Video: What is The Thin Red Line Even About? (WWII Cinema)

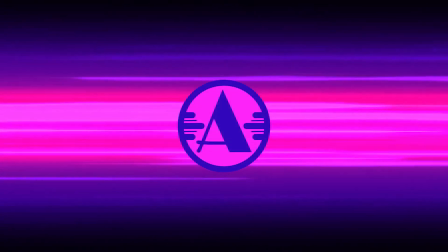0s
The 90s had something special happening in regards to America and its view on war.
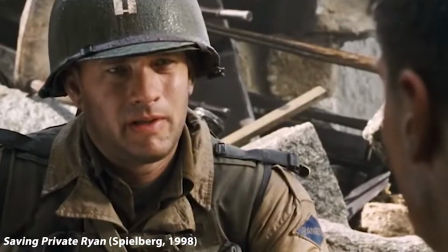4s
1998 saw the release of what are considered two of the most influential World War II films, Saving Private Ryan and The Thin Red Line.
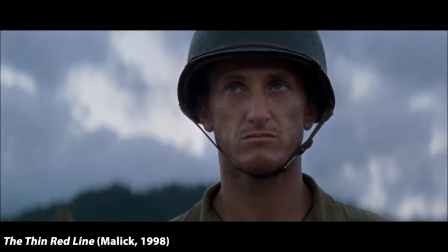12s
However, both of these movies tackle their subject matter in vastly different ways, both on a technical and thematic level.
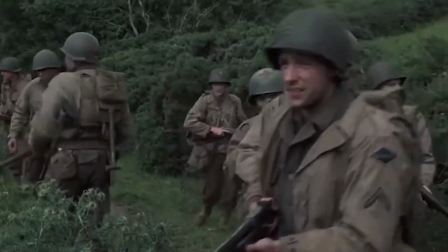19s
Our previous video discussed Saving Private Ryan's cinematography and how it aimed to mimic the feeling of combat,
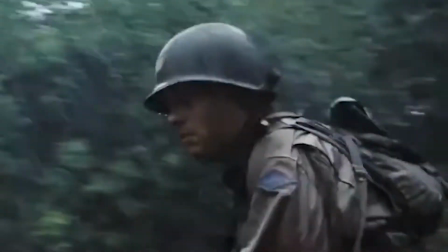25s
how its narrative opened the discussion for the Grey Air of War, and how those components of the movie may or may not be used for propaganda.
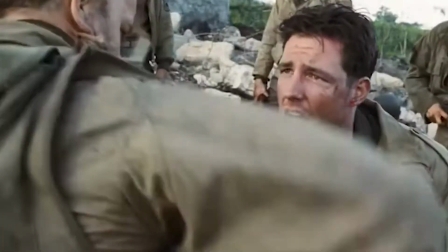32s
I highly encourage you to go watch that video and film as we will draw some connections and point out some contrast here.
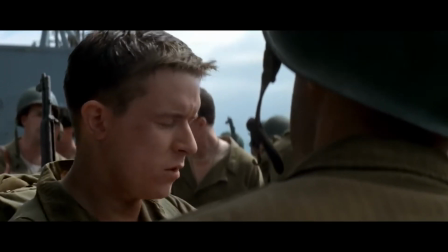38s
When you have seen both movies, you might be asking, how is it possible that these movies were released in the same year?
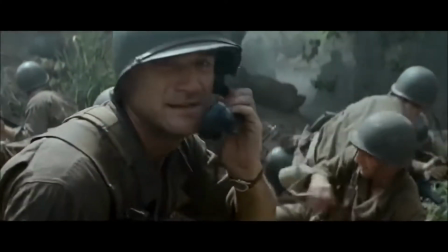44s
It is odd how similar yet vastly different these two movies are, and given their lasting influence,
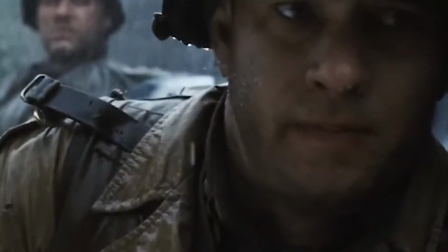50s
I think it's valuable to ask ourselves, why did Saving Private Ryan and The Thin Red Line release at the same time?
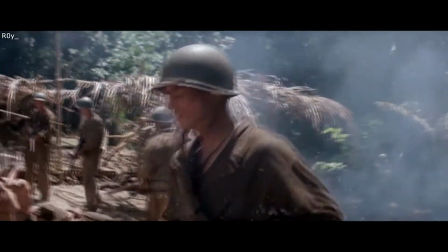57s
Also, what do they reveal about the different ways that humans, specifically Americans, view and approach war?
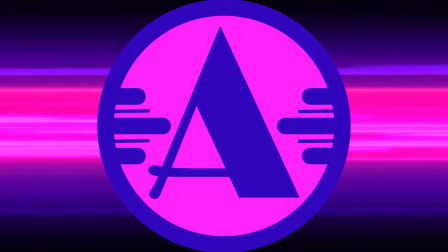64s
Well, let's explore that. Welcome to Analysis with Alex, your online media studies classroom.
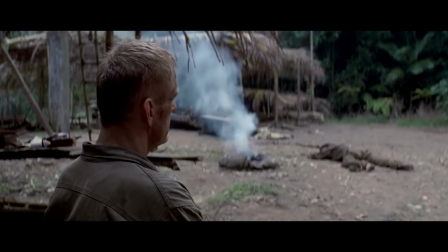69s
Terrence Malick's Thin Red Line is a war movie that transcends what many audiences expect a war movie to be.
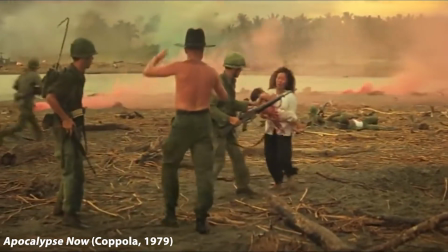75s
The Thin Red Line is a war movie in the same sense Apocalypse Now is a war movie.
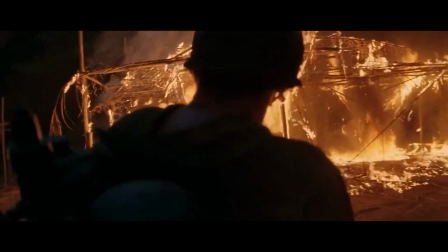80s
It is more so about the essence of war and its relation to the human condition than about the actual battle of Guadalcanal.
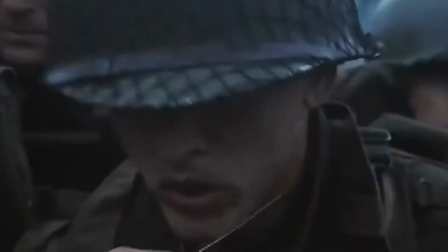88s
Saving Private Ryan is more concerned about certain values and how those values appear in the most desperate, trying, and objectively awful situations.
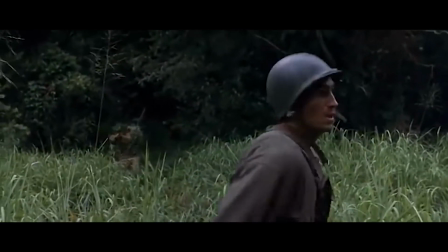96s
The Thin Red Line is more concerned about the nature behind those values and the nature behind the abject terror and turmoil of war.
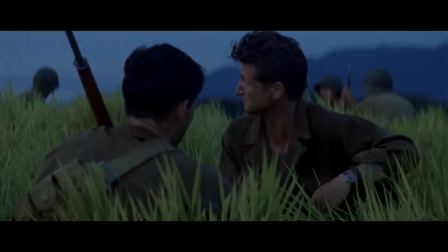105s
It takes the themes of sacrifice and salvation, adds a frame of existential and theological questions behind them, and pairs it with unconventional filming methods in cinematography.
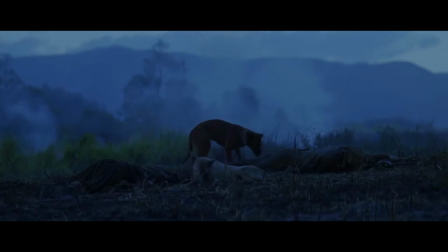115s
What does The Thin Red Line reveal to us about the human condition and war?
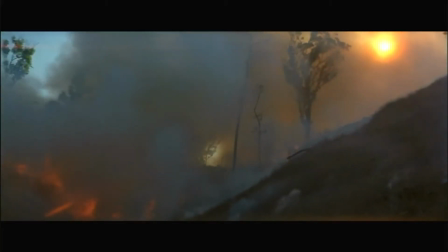120s
We are going to break down The Thin Red Line into some major creative decisions used. Malick and his crew's use of natural lighting, shots of nature and their creative approach in doing so,
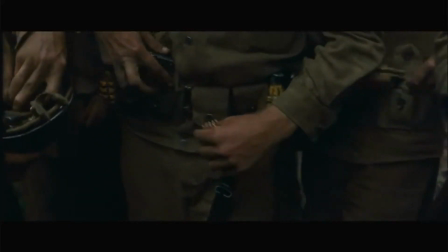129s
as well as characters surrounding certain ideologies and outlooks on human nature, and finally the themes of ambiguity,
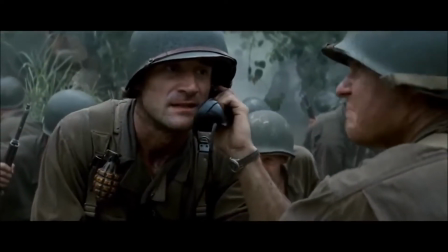136s
faith, survival, and nature. The film focuses on ideologies that are embodied by different characters is heard then thrown into
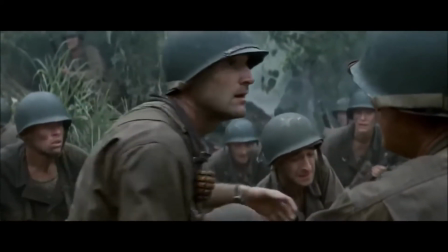144s
situations where they find their worldviews conflicting with each other and creating tension.
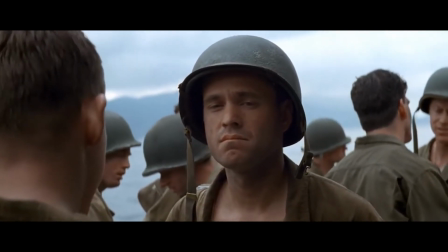149s
The title itself seems to embody this approach, as it possibly refers to a poem from Kipling in which he describes British foot soldiers as,
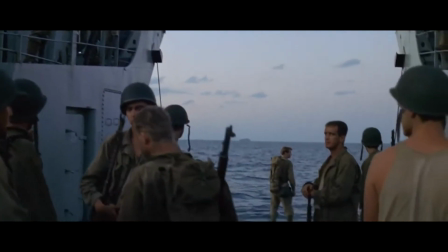157s
quote, the thin red line of heroes, or it refers to an old Midwestern saying that states,
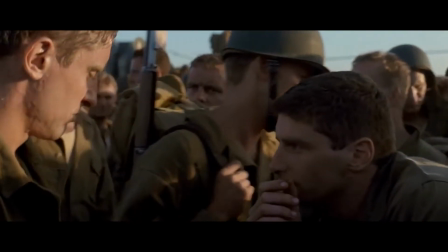163s
quote, there's a thin red line between the sane and the mad. Both of these were used as epigraphs for the novel the movie is based on.
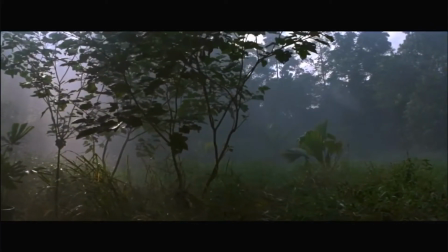171s
Let's look at those strange, random shots of nature. The movie tends to follow this structure as it seemingly wanders around.
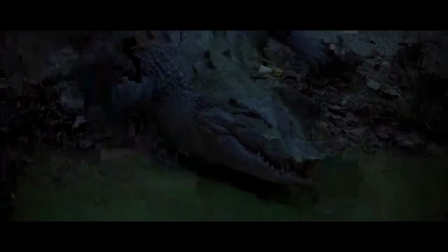178s
Its opening shot is simply an alligator existing in nature, a primordial beast that naturally exists perhaps like war itself.
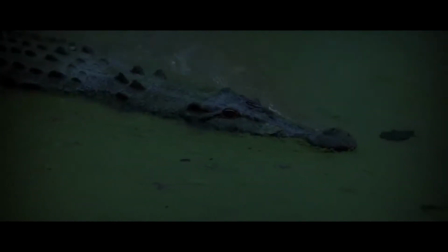186s
Shots like this establish the film as an organic, natural exploration of its subject matter.
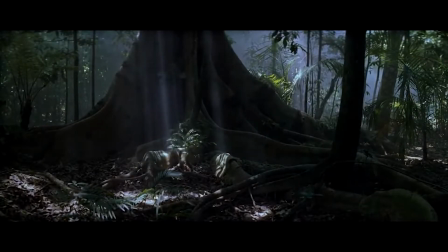191s
This approach gives the movie the sensation of floating with its voiceovers musing when juxtaposed
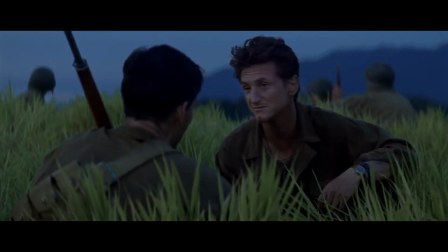197s
to more conventionally constructed scenes involving characters conversing or combat scenarios.
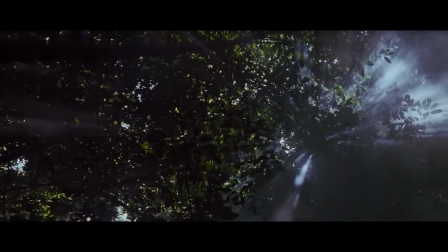203s
The cinematography uses entirely natural lighting and then juxtaposes these shots and segments depicting the turmoil of human-made war.
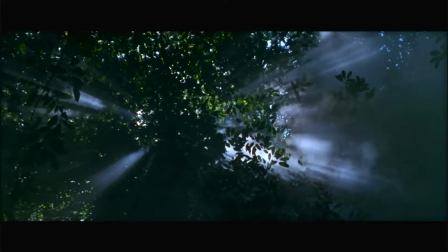210s
This approach to the movie's cinematography is central to its theme of nature being perceived as cruel as well as finding peace in the natural order of life.
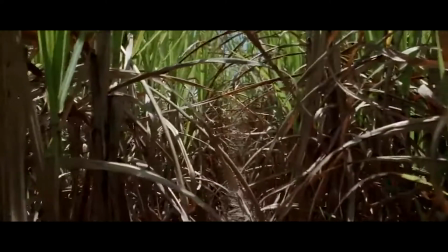217s
Looking at moments like this alligator, birds fluttering, or even just plants trying to harvest sunlight then reflects back into the human characters,
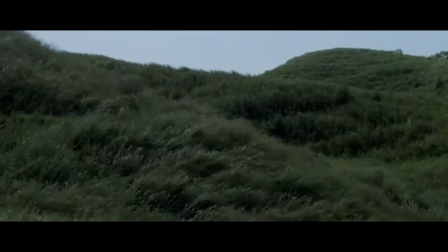225s
thus inviting us to wonder, are humans naturally cruel, or can humans embody peace and nature together?
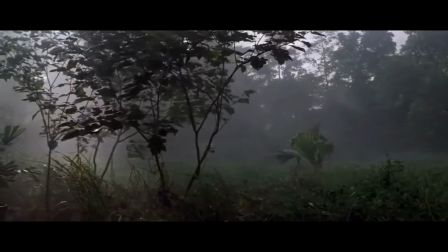232s
There have been various reports of how many of these shots were captured.
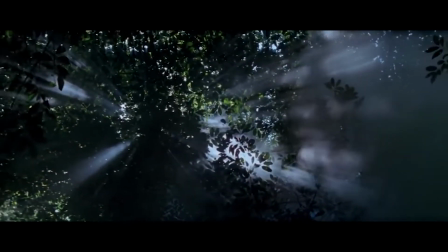236s
In short, Malik would sometimes stop major scenes that required huge set designs and coordination to film something like birds.
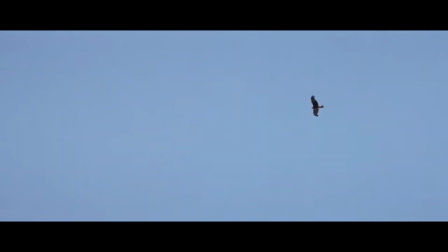243s
Thomas Flight covers this free-flowing, unstructured approach to filming that Malik's cinematography has become known for.